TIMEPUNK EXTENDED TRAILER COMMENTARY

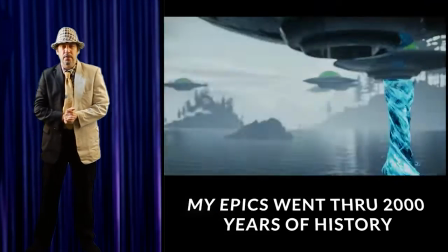[0:00]
Cool, so I did this trailer first of all it was an extended trailer just to show you a bit of the whole
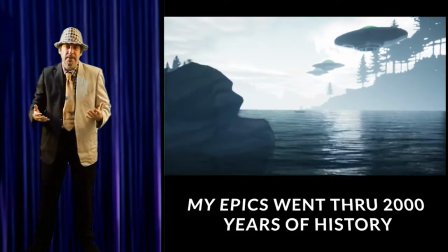[0:05]
steampunk leading up to cyberpunk kind of vibe Couple people complained about the length and stuff like two and a half minutes to three minutes is too long for a trailer Yeah,
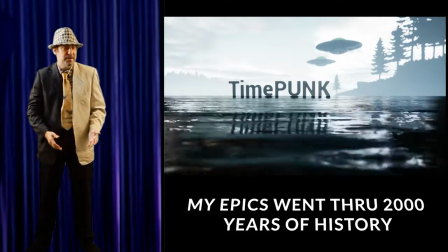[0:13]
like most of Hollywood stuff. I'm just copying what they do straight away. We got like the
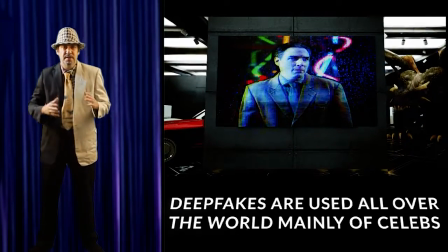[0:19]
Was it Tom Cruise deep fakes and all that stuff kind of explain the history So when I first saw the trailer I kind of imagined that it
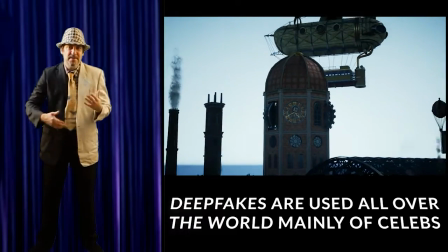[0:26]
was like the time-punk bit where the time museum is kind of explaining like everything that's happened so stuff that happened steampunk
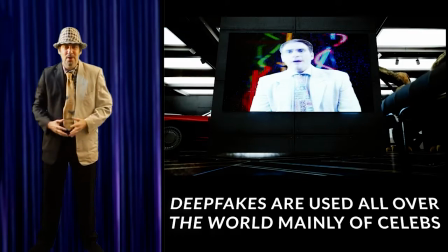[0:32]
times and then carrying through there's Jim Carrey uh it's me playing all of them because uh basically i wanted a Christopher Walken
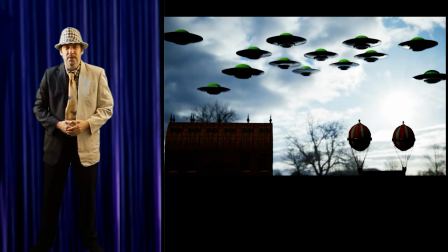[0:39]
impersonator just to do the whole lot but then he kind of flaked out on me so we did all with deep fakes uh been wearing deep fakes for a while and
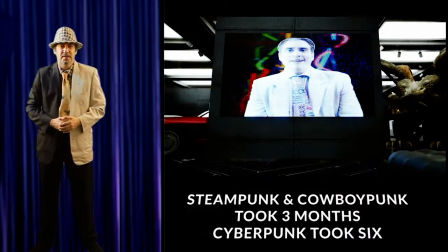[0:46]
we just had to use them and Dr Lopez he's a big fan of tech as well so we kind of employed them here in the time museum scene
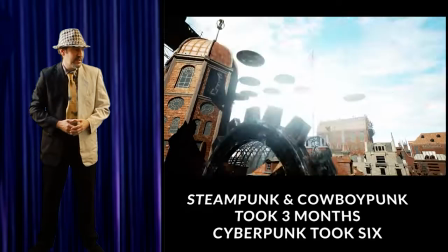[0:54]
which was great um but yeah some of these early shots the steampunk ufos i wanted the real kind of retro like Mars Attacks kind of
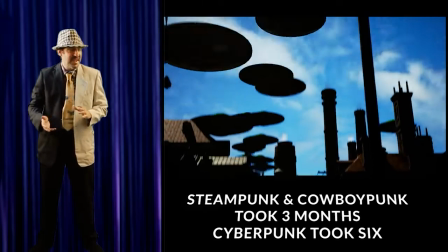[1:01]
50s sort of vibe even though it's set in the 1800s it was like 1870 or something I think that part was set and then I'm kind of combining it with this future stuff which is 2100 even some of those profiles turning and stuff came out pretty good
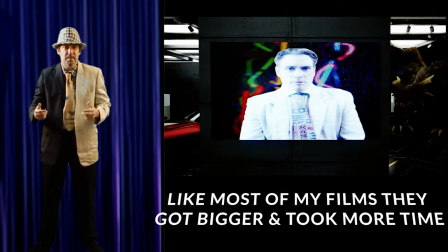[1:15]
Dr. Lopez tends to like crop the image and stuff like that so it's better for Unreal but sometimes he misses the fact that he's
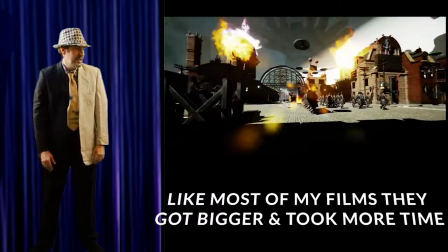[1:21]
cropped a bit of my head off and all that which wasn't the original footage but it's okay you kind of see a little bit at the top there you
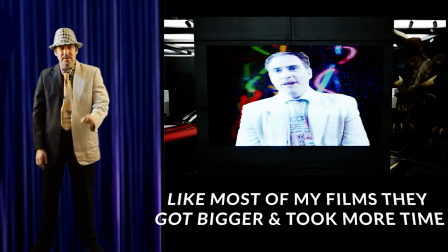[1:26]
get away with it but yeah It's just a little nitpicking things, you know, to make it absolutely perfect,
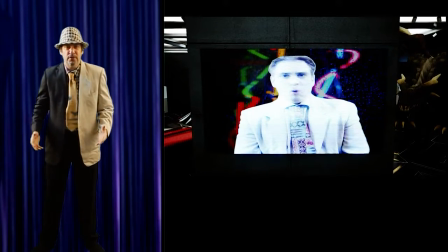[1:31]
but as our productions go There's so much to do so sometimes I just have to
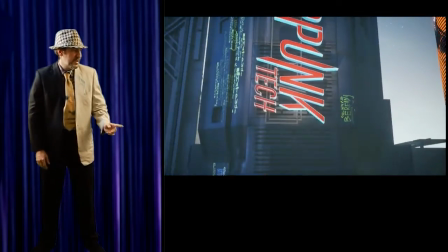[1:36]
let mistakes slide and just kind of work with it This is one of the first environments we use for
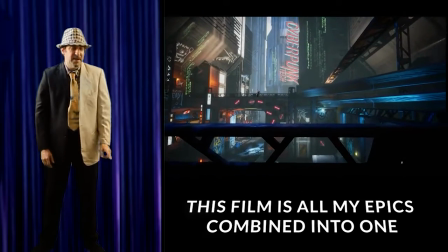[1:40]
cyberpunk So I think again paid like 30 quid for that a little joke There is on the cowboy guy
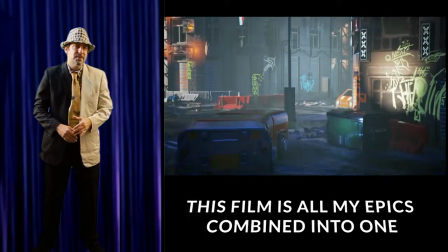[1:46]
like thought around the city being see me I think I've reversed on the shots as well So my movements bit backwards,
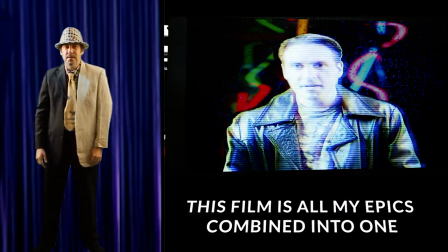[1:51]
but you're not supposed to recognize on the white shots now we got Sylvester Stallone who probably came out the best out of all the deep fakes just saw
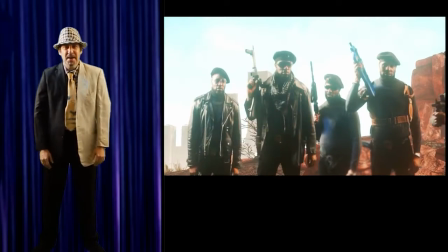[1:59]
me with my face and all that I don't know I just matched Black Panther guys that was a long thing going basically for months I
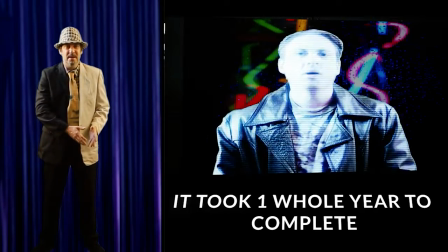[2:06]
was waiting for different people and then I gave up in the end I had to do the main basically Black Panther speech with my motion capture and stuff
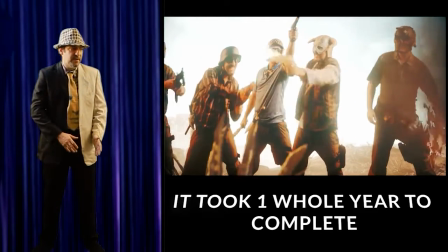[2:14]
like that this is basically like the final battle early stuff I shot just because it was so cool like this outfit as well the cyberpunk
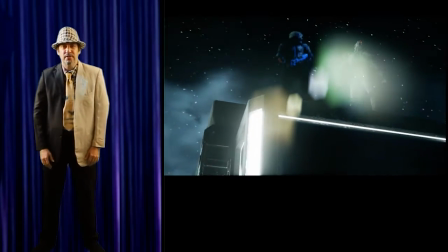[2:22]
police I really loved them that BMX outfit I'm actually using now for Batman and now I've had my first Batman rental
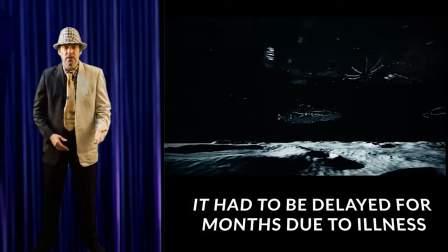[2:29]
This is another bit while we're killing time. I just got an import like some space environment So we had the UFOs like flying through just to show it's not just one big mother ship It's several mother
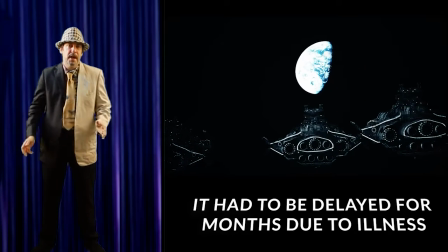[2:38]
ships and the whole point was that it's basically aliens from all over the galaxy Universes if you will and they're all joining forces to
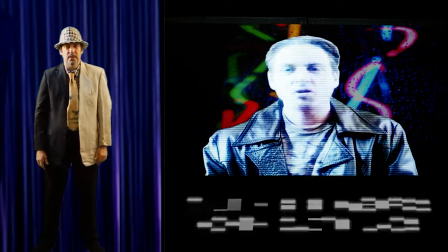[2:45]
come wipe out humanity The metaphor I can explain in the other trailer But it's literally like the government imposing
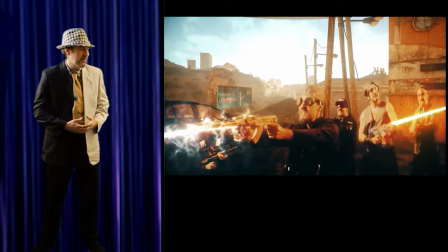[2:51]
all the sanctions and all this stuff on us as well And her paying for everything even though it could lead to our ultimate destruction really
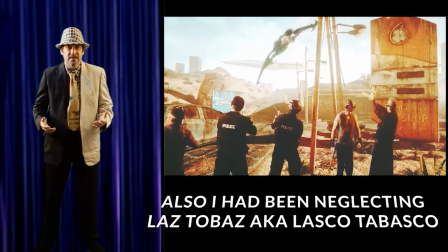[2:57]
This is again early shot absolutely love and again when I put in the sound effects It just made it all worthwhile, you know, so that's the thing so when dr.
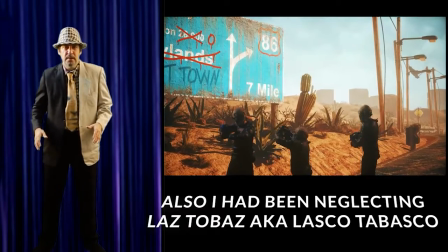[3:05]
Lopez gives me all this stuff It's all mute sound. There's no sound so people always like oh, yeah, you don't even think about the editing well
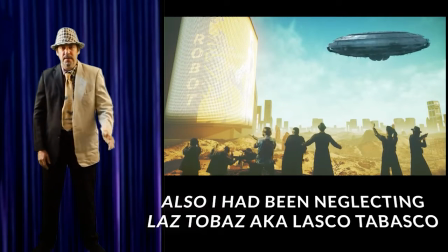[3:12]
Editing is a huge part post-production takes a long time So VFX took a long time and the whole film took about a year.
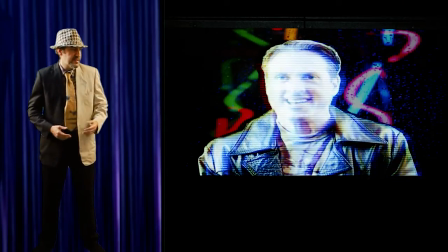[3:19]
So you see I've dedicated my life to this This is a finale shot where we got like a whole bunch of aliens.
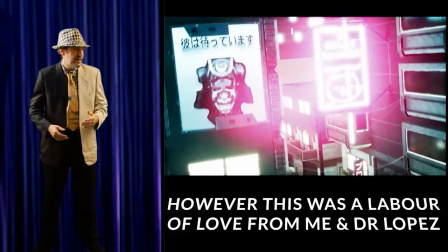[3:24]
I literally wanted like multiple races and stuff like that So UFOs robots Traditional aliens
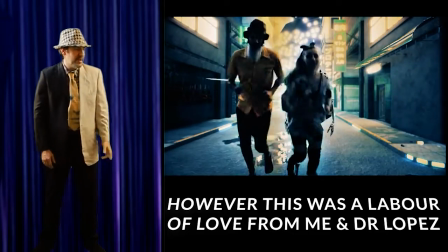[3:30]
all sorts their skinny legs and his girlfriend getting blown up and then skinny legs running away from one of the robots